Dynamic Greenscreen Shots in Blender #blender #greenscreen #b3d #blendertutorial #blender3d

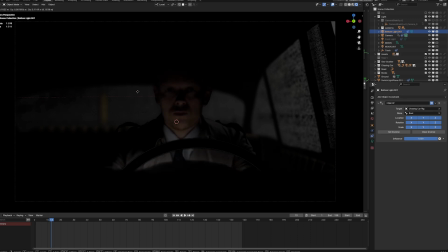3:28 And this is simply a point light that will give us a little bit more information and will emulate a little bit of the display or controls of the car and will break up the face like you would have in horror light setup and it will lit the actor's face from the bottom but
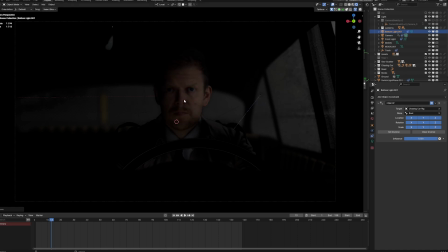3:44 in combination with our front light this creates kind of like a nice shape with a checkerboard setup with bright parts dark parts bright parts dark parts and that create kind of like visual interest to our overall shot actually pretty simple and of course you have to parent the light so the spotlight and
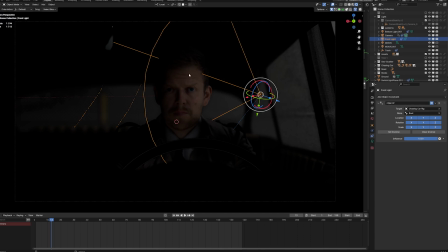4:04 the bottom light to the car as well but other than that it's really really simple and that will create a cool looking scene with a
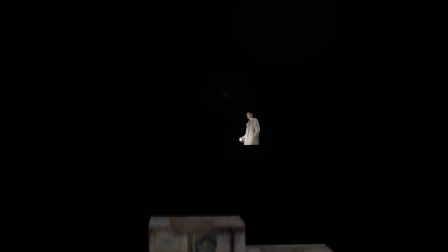4:13 pretty simple overall setup okay so let's take a look at some other shots
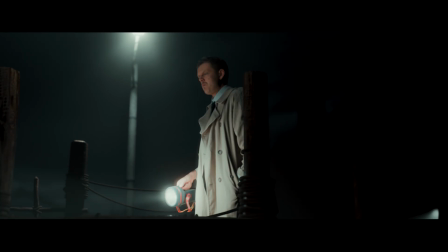4:18 from the short film and as you might have seen we used a pretty cool
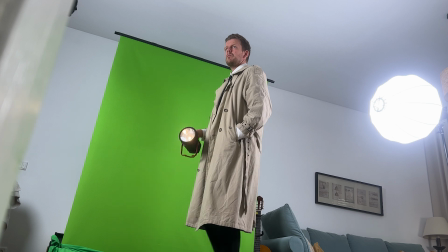4:23 tool which was a treadmill and really this is a game changer when it comes to
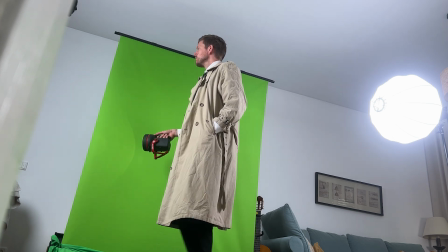4:27 green screen compositing because you can really take a long walk or run
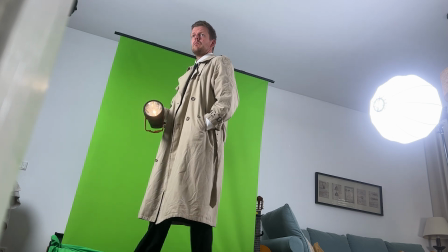4:32 or whatever you need without moving the green screen without leaving the space
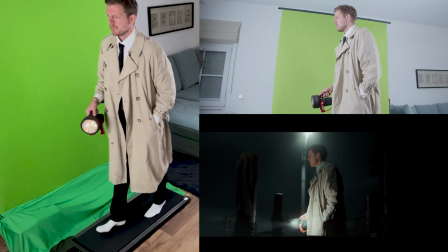4:37 where you can key out stuff and really create complex movement out of
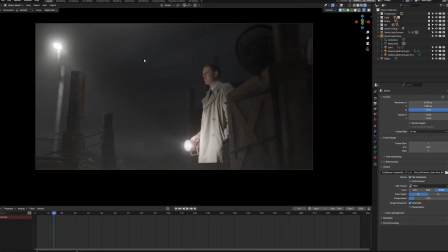4:41 nothing just because we are moving in place okay and if we take a look at our harbor scene things are similar so we have our
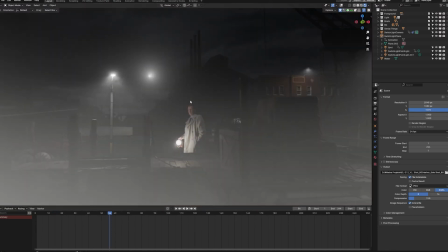4:50 actor of course and around our actor we created a lot of different assets to create visual interest and depth so we have a foreground a mid ground the
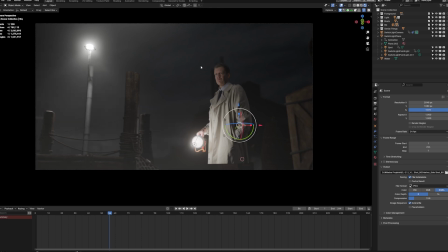4:59 background and a deep background and if we take a look at our light setup it's actually pretty similar to our car scene so we have this very important practical fill which helps to emulate the light of our lantern and if we would hide this light things will look pretty bad because you can
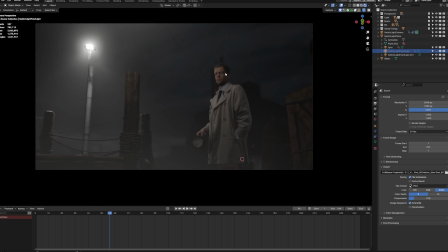5:18 see our normal map really really breaks and that's because of the shadows that are pretty harsh and will give us a pretty unrealistic look so that's a pretty important one the other spot is just for the visibility
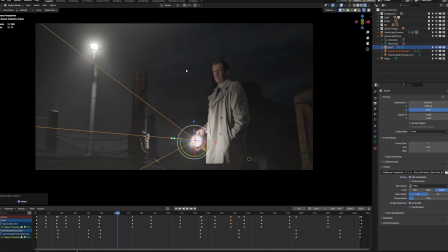5:32 of the spot inside of the fog and the other light as you can see is above our actor and is not visible in the frame and this is pretty important because
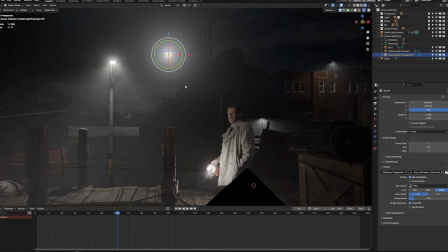5:41 this light will emulate the moonlight and if we would hide this light things
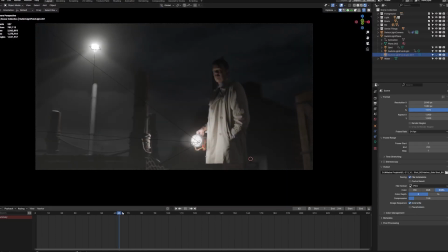5:46 would have actually the same mistake because now we have pretty harsh shadows
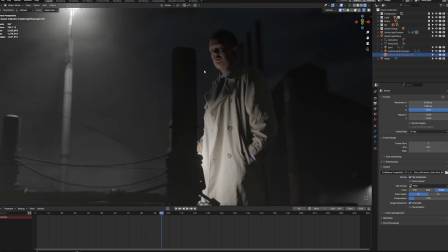5:51 a horror light setup but once again look at the face things
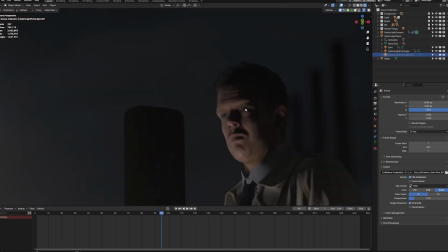5:56 start to look really really weird and that's because of the normal map
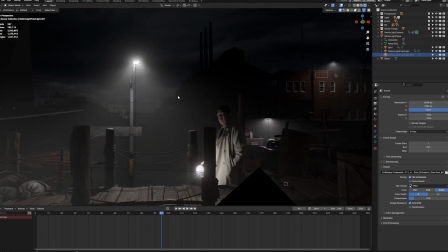6:00 so you always need to have some sort of fill light that really really
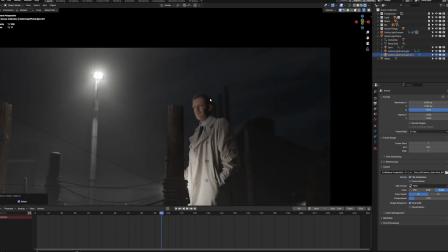6:05 helps with the normal map you got the right impression because this light emulates moonlight and maybe the practical light in the back and this case this street lamp here but without these two additional lights you cannot really create
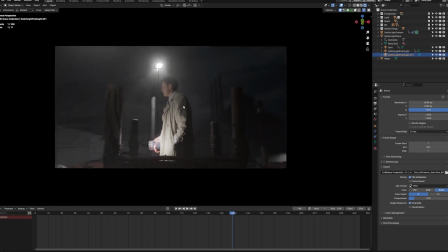6:19 believable and a little bit more realistic shots so always keep in mind that you need to
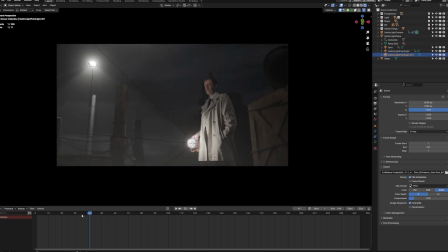6:24 have especially two or maybe three lights only pointing to your actor or actress and this is really really important because if you just lit the whole scene with an HDRI, your switch light plane would not look as good.
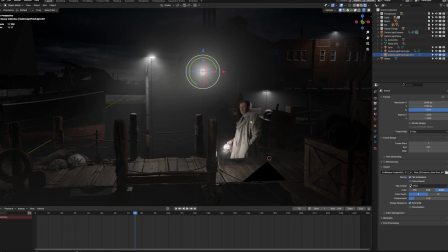6:38 And the movement is really simple once again, because if we take a look at our switch light plane,
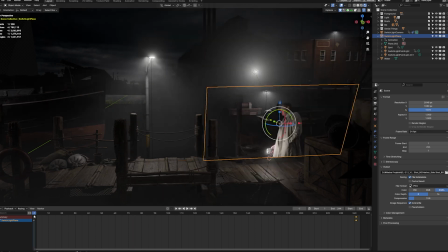6:43 you can see we only have two keyframes, one at the starting point and then one at the very end.
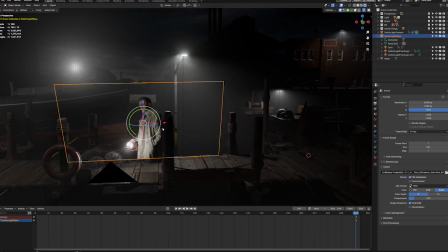6:49 So the actor is moving from right to left. And the same thing goes for our camera.
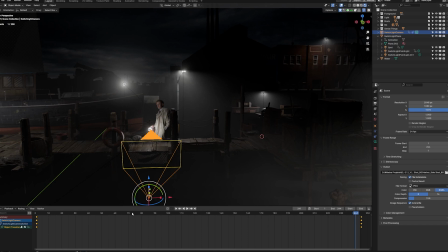6:54 So we only have two keyframes here as well, one for the starting point, one for the end point.
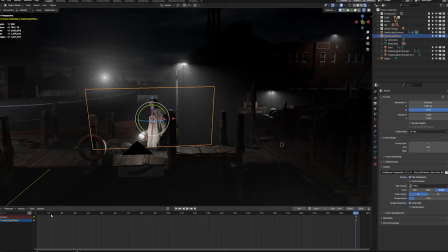6:59 And my tip would be to select all your keyframes in this case and then hit the shortcut T and that will bring up the interpolation and keyframe menu and I would advise you to use the linear instead of the Bézier interpolation so you just get rid of the ease in and ease out
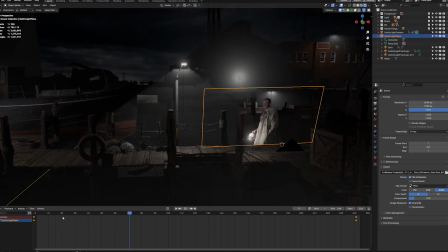7:17 function and your movement will look a little bit better because you don't have any easing at the beginning and no easing at the very end and things look
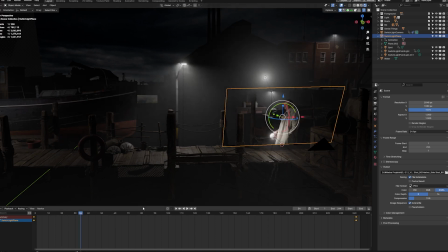7:25 a little bit better as long as we assume that the actor is moving constantly and And then all you have to do is take all
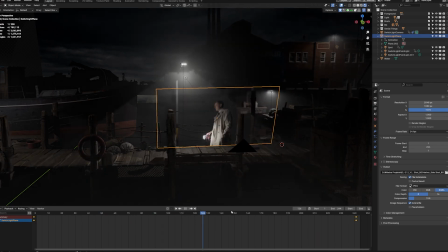7:33 the other rules in account.